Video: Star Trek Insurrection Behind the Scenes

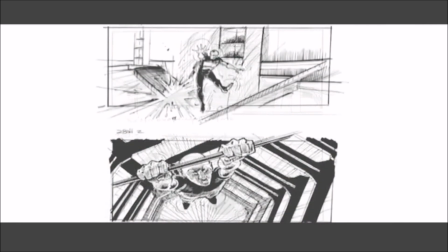41:47 So he wanted doing boards, the same kind of action sequence, based on these different sets over and over and over again. When the prop department started getting their work done, we had another artist come in named Ed Natividad, and he had just come off of Star Wars Episode 1, and he came on and started doing the props,
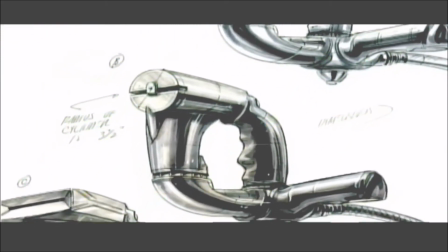42:06 and absolutely brilliant artist.
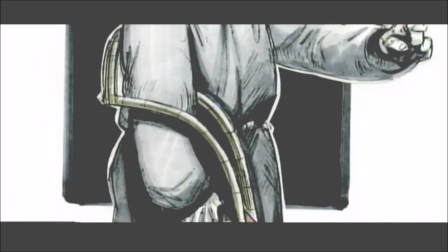42:08 And with just a few strokes, you get not only the prop, but the action of it in the actor's hands, and just brilliant to watch this guy work.
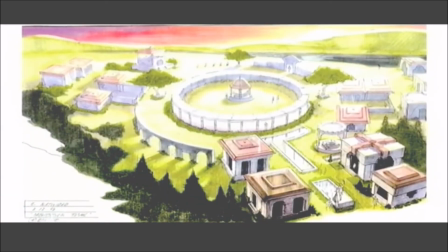42:16 I became a big fan immediately. And he did kind of the exterior of the Baku village, what it was going to look like, as well as all the props for the show.
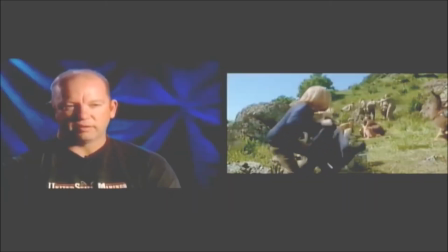42:26 Take cover!
One of the favorite designs I worked on was the Sona Scout ship.
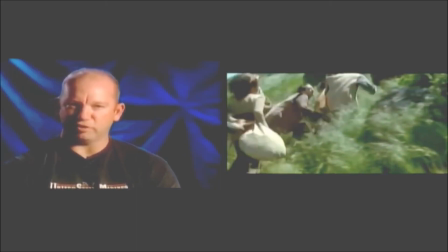42:33 And that was kind of based, again, on the boomerang, but more with aggressive angles on it.
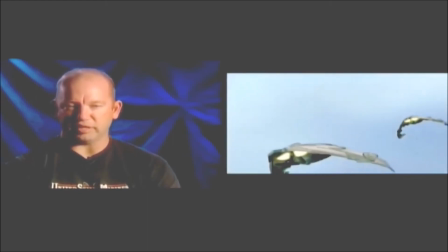42:38 It was primarily written to be seen at night with just the lights flying by.
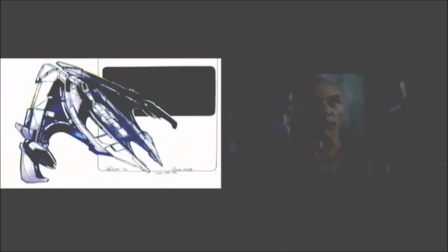42:43 And they actually did a lot of day shots with it. And kind of the entire film, that was my favorite of the ships that was produced for the show.
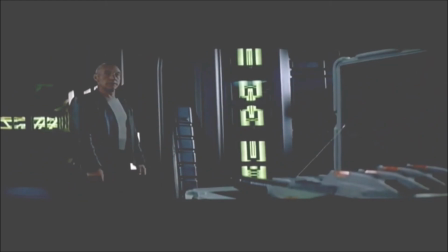42:54 Rerouting the transport grid to avoid detection was wise, sir. However, the transporter is rarely used after 0200 hours. Taking the captain's yacht out for a spin?
First thing we did with the Federation ships is there was a captain's yacht. And what we did with that is we took the bottom of the Enterprise model,
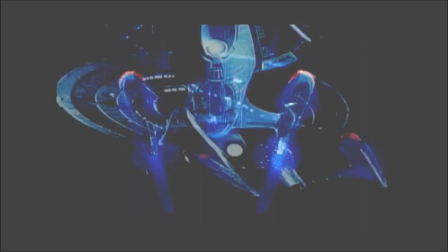43:14 and logically it was going to be the little torpedo launcher that you saw primarily in First Contact.
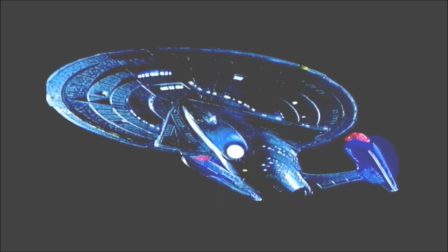43:20 And by accident, the seam line around the drawing made a perfect kind of seam for the shuttle without disturbing the torpedo launcher.
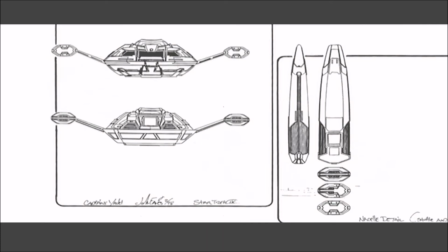43:29 And so we took a casting from ILM of the bottom of the ship, cut it along that line, and built a yacht on top of that, basically,
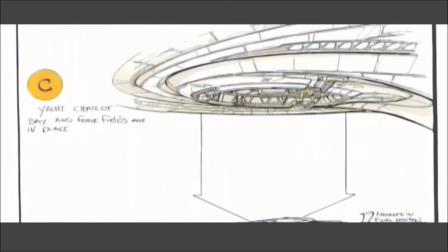43:38 kind of using kind of a schooner design to it with the traditional nacelles.
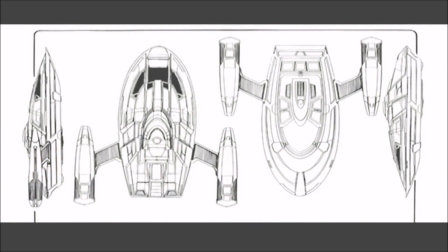43:43 And so there's two kind of flanking designs on the side that John Goodson had put in the miniature, and they worked excellent for the struts.
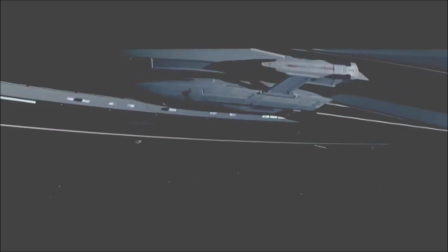43:50 We just did kind of a hinge motion on them so the nacelles could drop out as the whole yacht would detach from the ship.
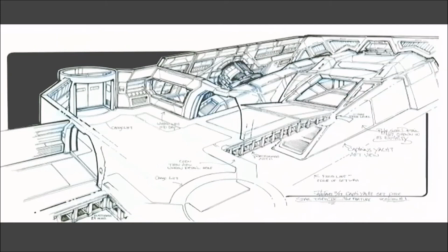44:01 We had to design an entire interior of what that bay would look like, as well as a loading ramp for where the actors would board the ship.
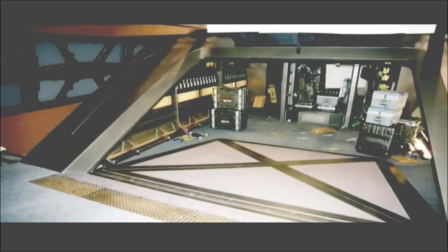44:09 So we did kind of a tail ramp that would drop down the back of the yacht.
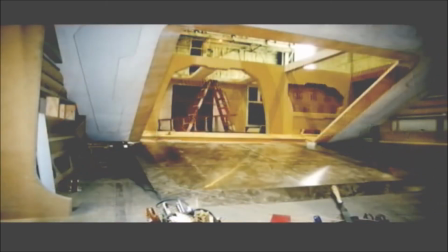44:12 The actors would walk down and then into the back of the shuttle or the yacht, and then when it would detach, it would break away from there.
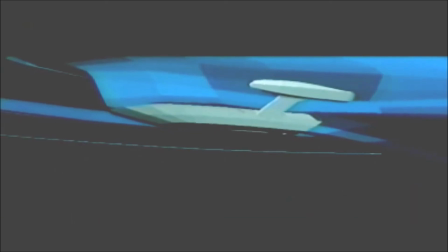44:19 Everything would be sealed off by airlocks. The ship would drop down and kind of transform into its flying mode with the nacelles extended.
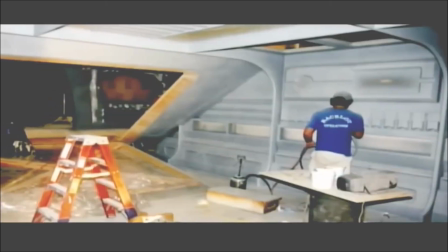44:27 And then we did a reverse design for the set that they built. So we had a drop-down ramp, and you could go into the back of the yacht, and you could see the doors were part of the architecture show.
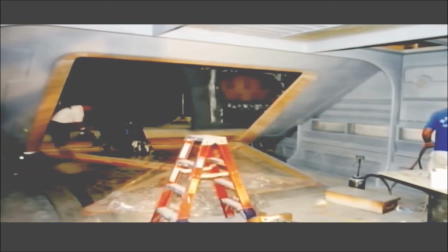44:36 They would close to represent the back of the yacht. And we also had new shuttles that we got to design.
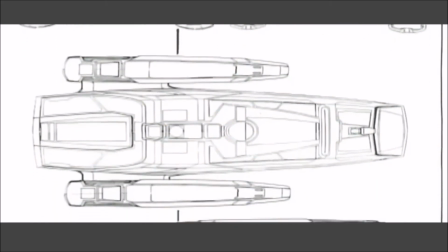44:46 We kind of based them roughly on an aerodynamic shape, but with the traditional small struts and the nacelles on it, like the older shuttles.
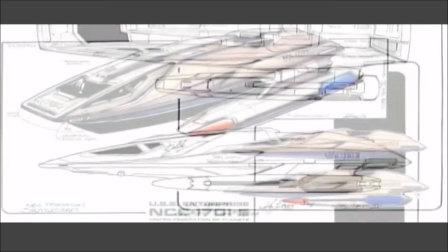44:54 Wanted to carry that architecture in a little bit, that it's still old,
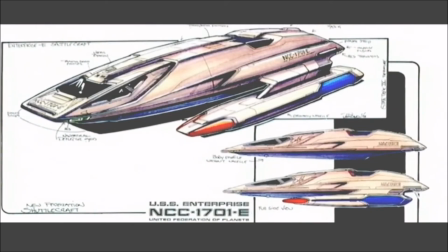44:58 yet still had a new sense to it with the streamline of the Enterprise E. We wanted to be very specific that these are Enterprise E shuttles.
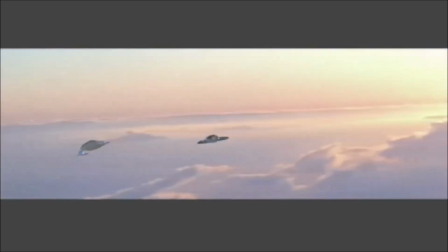45:07 We also had a scout ship for Data, which was kind of based on the Defiant lightly.
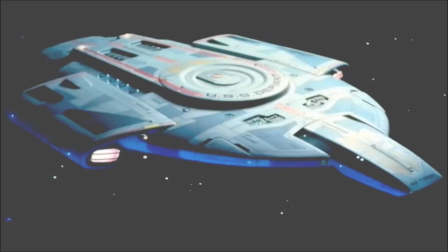45:12 The producers wanted to see something that followed something of the Federation and Starfleet.
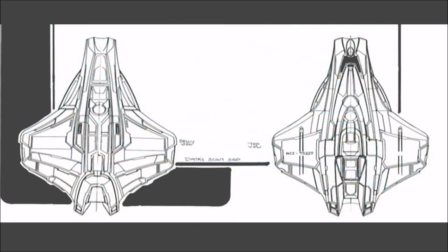45:16 And so we kind of based it roughly on the Defiant. It's more of a single-man, two-man ship as opposed to a big fighter like the Defiant is.
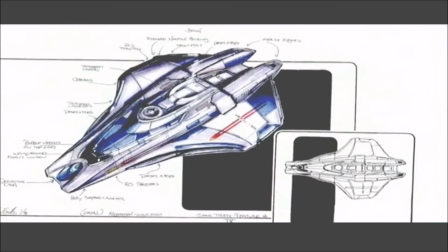45:25 We use the same kind of color schemes, the bare metal look, and it was actually designed in a way so both ships can interact together.
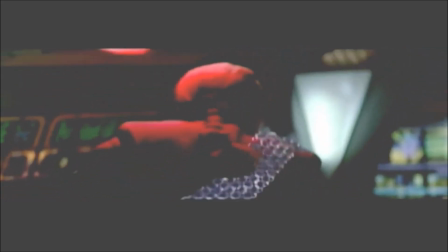45:32 Prepare the docking clamps.
We have a scene where the shuttle has a magnetic lock, and it has to dock onto the ship.
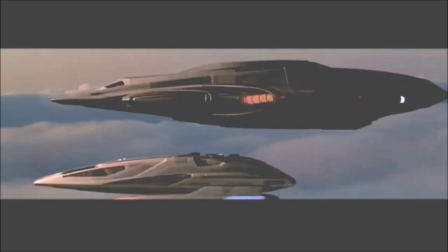45:38 So they do this maneuver throughout, and it had to have these really heavy locks that could lock the two ships together while they still had access to ports.
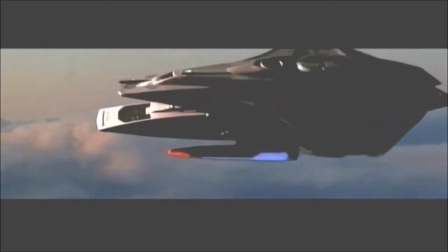45:45 And so on both ships, we had designed the same type of emergency hatches, which were based on circle hatches like manhole covers.